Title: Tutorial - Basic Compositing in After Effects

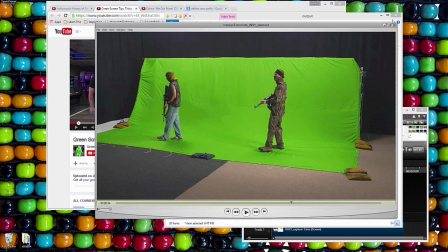248s
But anyway, so we took these guys and this background plate that we shot right outside,
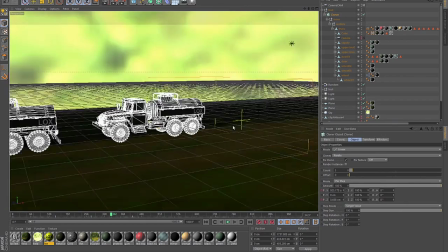257s
and then we got these 3D trucks. We couldn't actually buy one of these for real, especially not three of them.
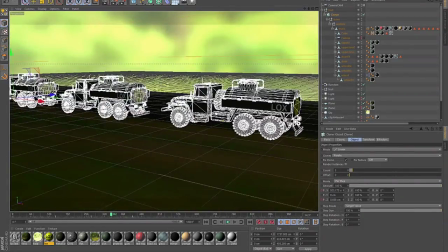263s
So we ended up, and here's what it looks like rendered. So this is a 3D render of some trucks. And when you take all of that stuff, I'm having trouble seeing my, there it is,
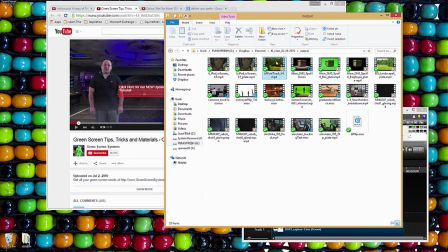275s
and put it together, what you're left with is something.
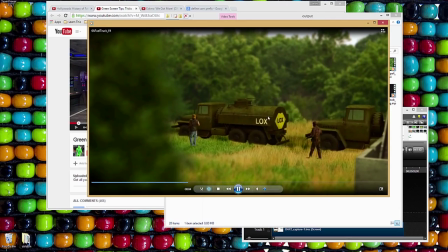281s
Actually, you'll notice there's multiple layers of compositing going on here.
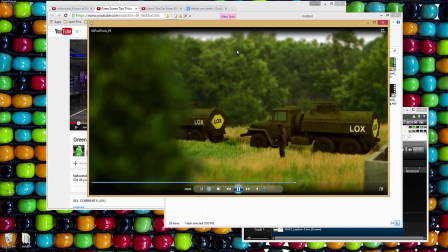285s
You got your background plate, which has actually been blurred out. I kind of darkened up the road a little bit right here.
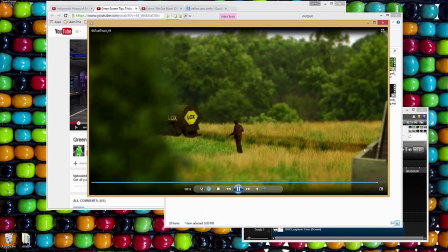291s
My guys are walking in the grass.
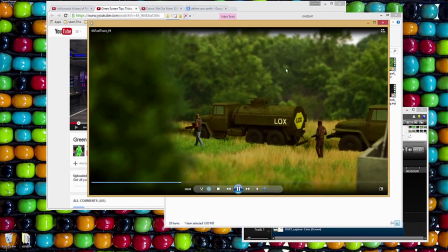293s
There's a foreground shrubbery, and there's a little bit of a fake camera move put on the whole shot to kind of make it seem more believable.
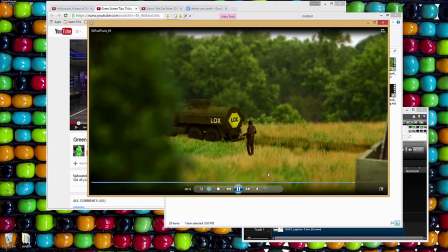302s
When you're compositing stuff, that fake camera move or even a real camera move will definitely help sell your stuff because people
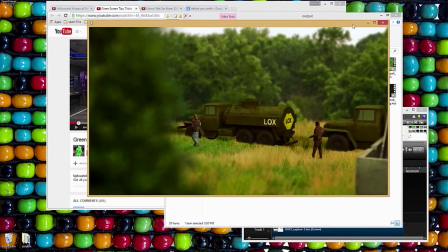309s
have less time to kind of analyze how the thing is fitting in the environment if the whole environment is bouncing around.
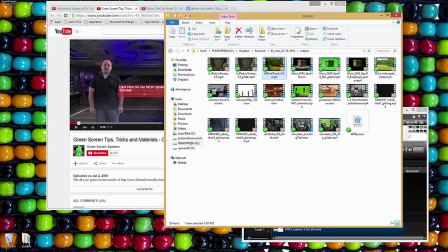315s
And this is actually a composite within a composite because that whole shot, the whole point of that shot was to go inside of this iPad.
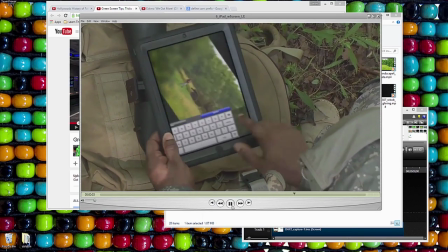324s
So there's a soldier here and he's spying on these guys who have got this fuel truck and they may be up to no good.
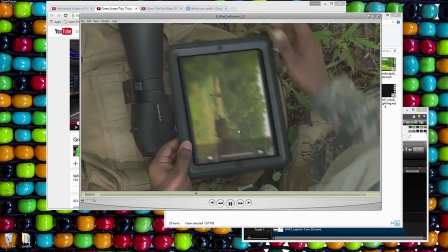335s
So we have a whole composited shot that is then composited again into this iPad.
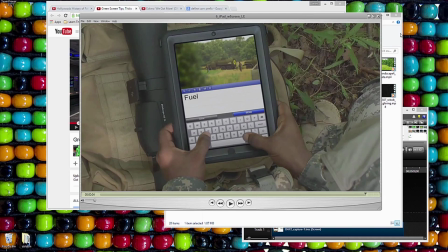341s
If we look at the original shot for this iPad here,
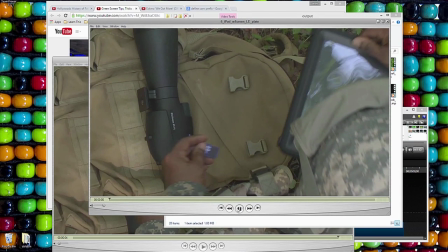348s
you can see there's nothing on the screen. And in fact, this was shot before any of us even had iPads. So, or 2008, is that right? I don't know. And so it's actually just an OtterBox case with a piece of plexiglass inside of it.
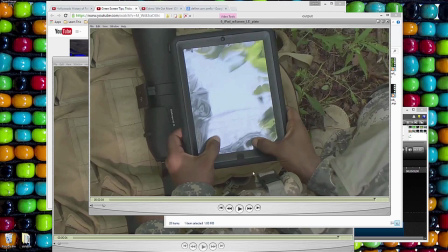361s
And the problem with that is that the plexiglass is not flat, so you end up with these horrible reflections.
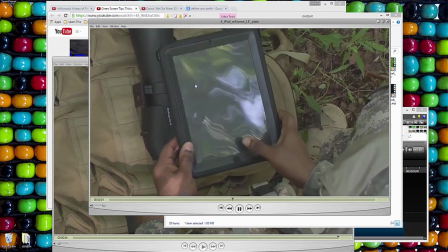366s
And originally they were thinking that I could use
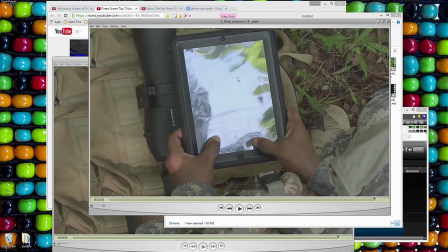369s
realistic reflections from the shot to make my stuff look a little bit more realistic, but I ended up having to just completely get rid of that.
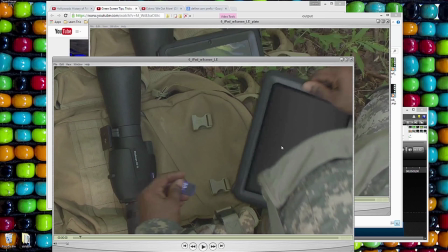378s
So this whole screen, even before you see something on the screen, is all fake. I mean, all the way, because the original shot here, it was shiny all the way through. So I've replaced it, the entire thing.
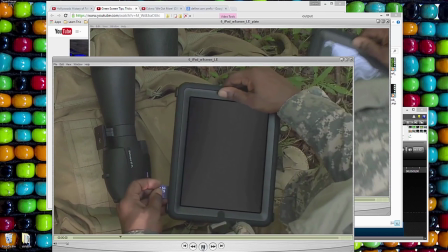390s
But I did try to add, you'll see just a little bit of a reflection sort of come across it, or just a little bit of shininess. Again, all that's fake, and it just kind of gives the impression that that screen is moving a little bit.
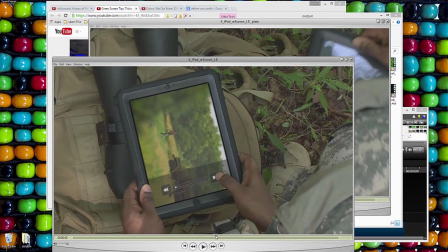403s
Also, there's no SD slot on an iPad. What is he doing?
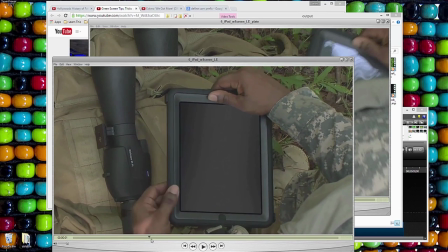409s
Also, where is he typing? Look at his fingers.
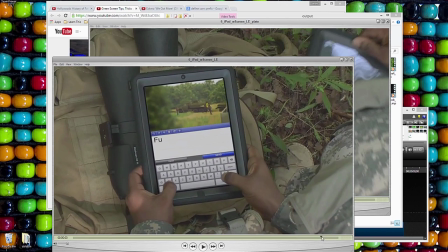414s
He's typing question mark, Z question mark, and an F shows up on the screen magically. Don't think about it too hard. So there's an example. A couple more for you here.
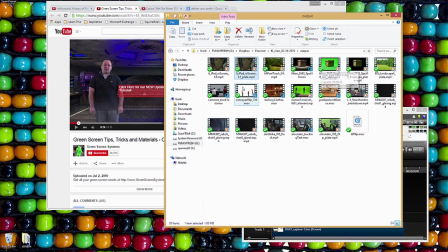427s
I forgot this one here. So this is just a fun little thing that my coworkers and I did.
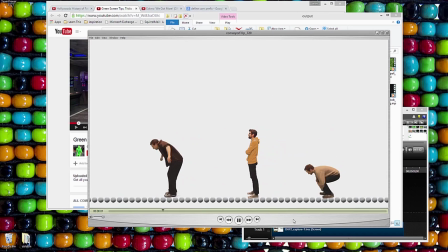434s
And I don't have the original source material, but believe me, it was shot on green. So if you look real closely, I don't know if you'll see it, but let's just click through this one frame at a time.
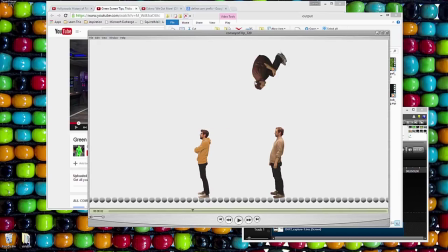443s
You can see that the video actually switches right there. So that's your loop point.
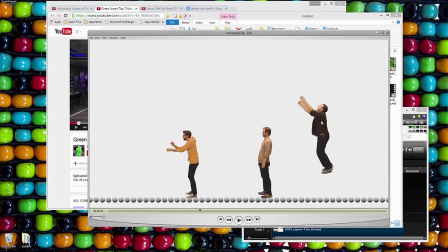448s
So this is the start of the video. I actually started in the air. Then we're sitting there the whole time going through. And then I fake like I'm jumping.
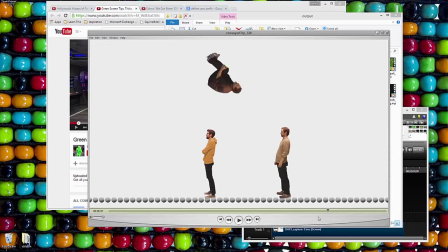457s
And by the way, if it isn't immediately obvious to you, I did not jump that high into the air.
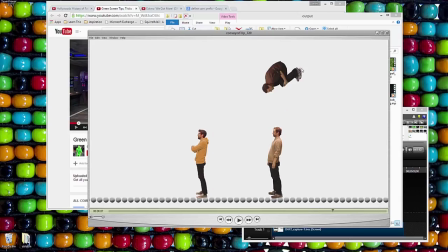464s
And you can still see the shadows on my feet. So I probably should have gotten rid of those. But anyway, you see it switch right there to a different video. So just made sure that when we filmed it, we got pretty close.
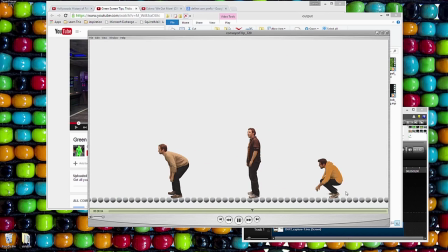477s
And then I ended up doing a little bit of time remapping to make everything fit in the exact same amount of time for each person.
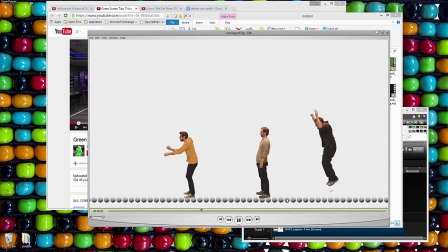485s
And that's how you can make it looping. I have an earlier example of that, which is not looping, but same idea.